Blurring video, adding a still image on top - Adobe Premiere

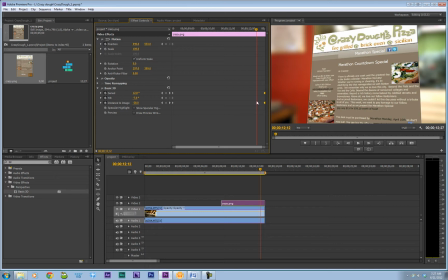[4:07]
And now one of the effects I like with keyframes that you don't see used as often as it should be is the easy ease function. Basically, if you have these two keyframes, you have a start end, you have a start point, and you have an end point, and everything in between is calculated linearly, so it'll move evenly through.
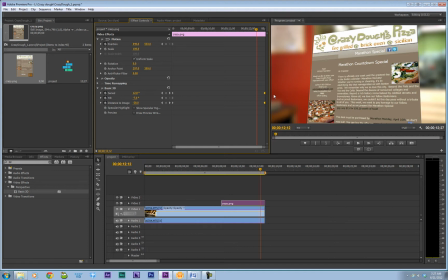[4:26]
Now the easy ease in and the easy ease out will make it speed up in the middle so that it slows down into the end. Let me show you what I mean. So we play here. Everything looks good.
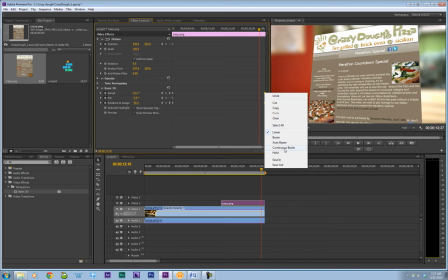[4:45]
Now let me add an easy ease in to this. And you'll see how it will change.
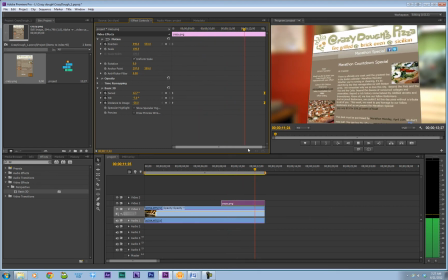[4:53]
Starts off, go on normal speed, speeds up a little bit, and slows down as it gets in. And let's add an ease out on these.
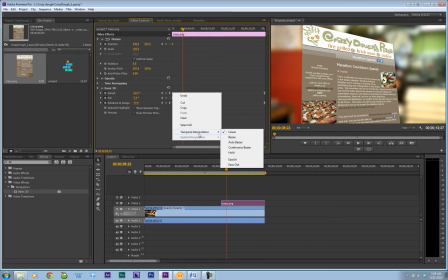[5:05]
Right click, temporal interpolation, and ease out.
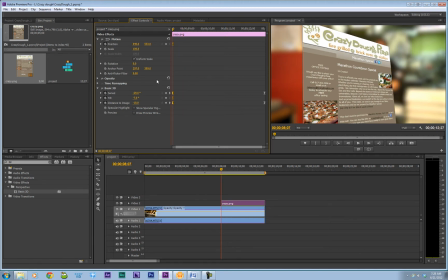[5:10]
So now let's see how that finishes up. Now what we should see is it should start off slow, speed up, and then end slow. Looks pretty good. Now you can play around with this. You can change the swivel and the tilt and the easy ease.
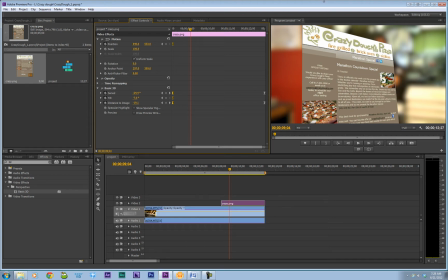[5:29]
Maybe something's not working for you. Maybe your image is different. But this is the basics of how to do this effect. So now at the end, at the beginning, we want to add a fade in to our crazy.png.
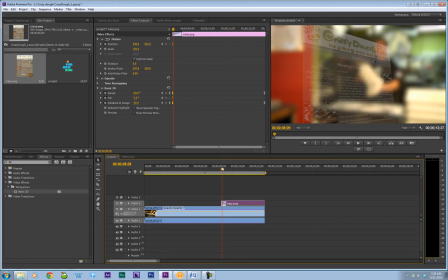[5:44]
So let's hit Control D. Shortcuts are very important here. So don't forget that Control D is to add the default transition. Whether you're talking about audio or video, if you hit Control Shift D on Windows, you'll add transition to the audio.
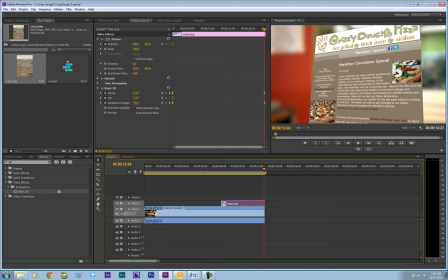[6:04]
Oops, I'm opening up my screen capture stuff here, which I don't want to do. Okay, now we're back in business here.
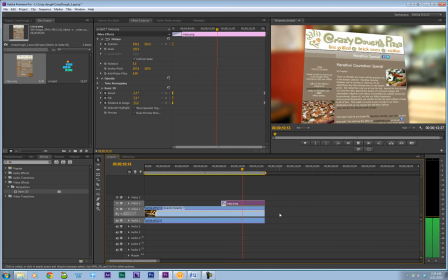[6:21]
So let's see how that looks. That looks pretty good, but I'm not crazy about this easy ease at the beginning.
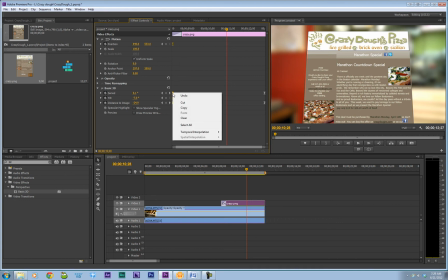[6:28]
So let me go ahead and highlight it. Right click, temporal interpolation, and linear.
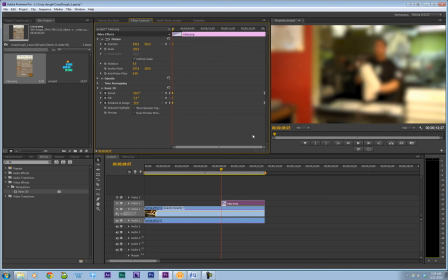[6:34]
That's gonna change it back. Let's see how that looks now. Let's play from the beginning here.
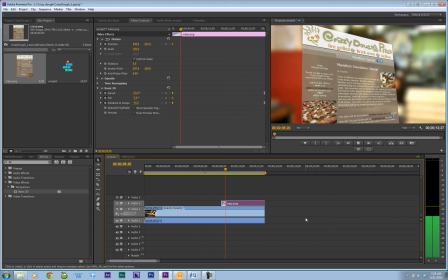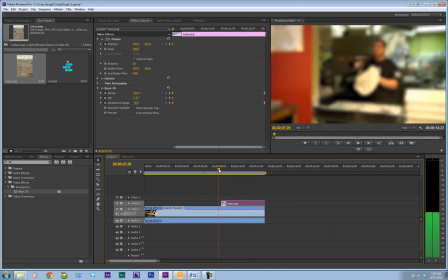[6:46]
Okay, maybe what I wanna do is bring this a little bit sooner.
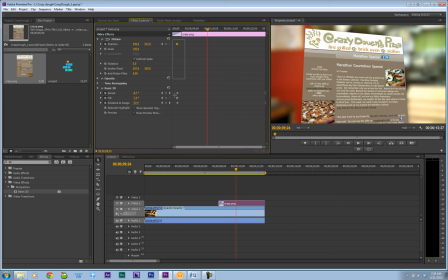[6:55]
Now, since I moved that, my keyframes changed, so I gotta slide them down a little bit. Okay, one last thing I wanna do to give this a nice polish is add a drop shadow. So over here, grab drop shadow, put it on.
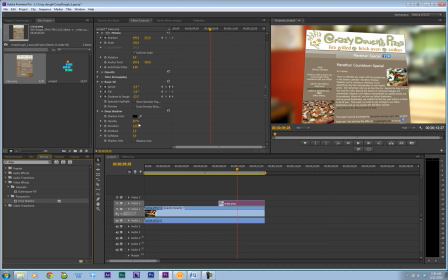[7:15]
You don't see much change because we've gotta go in here and play with some of the sliders here. So let's turn up the opacity a little bit. You see that shadow come in a little bit more. Let's move it a little bit further away. Good. And let's add up the softness so it doesn't look so obvious.
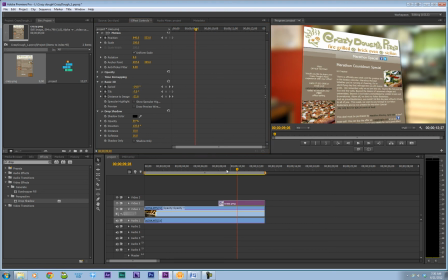[7:36]
Now let's take a look. That gives it some depth away from our blurred background.
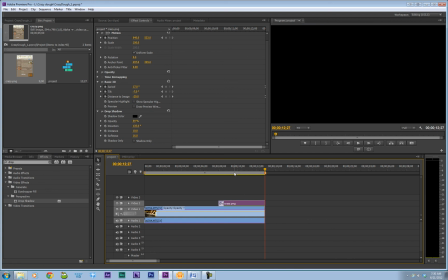[7:44]
I think it looks pretty good. It's an easy effect. It's done quickly, and it can give a nice polish to your reports. So thanks for joining us here.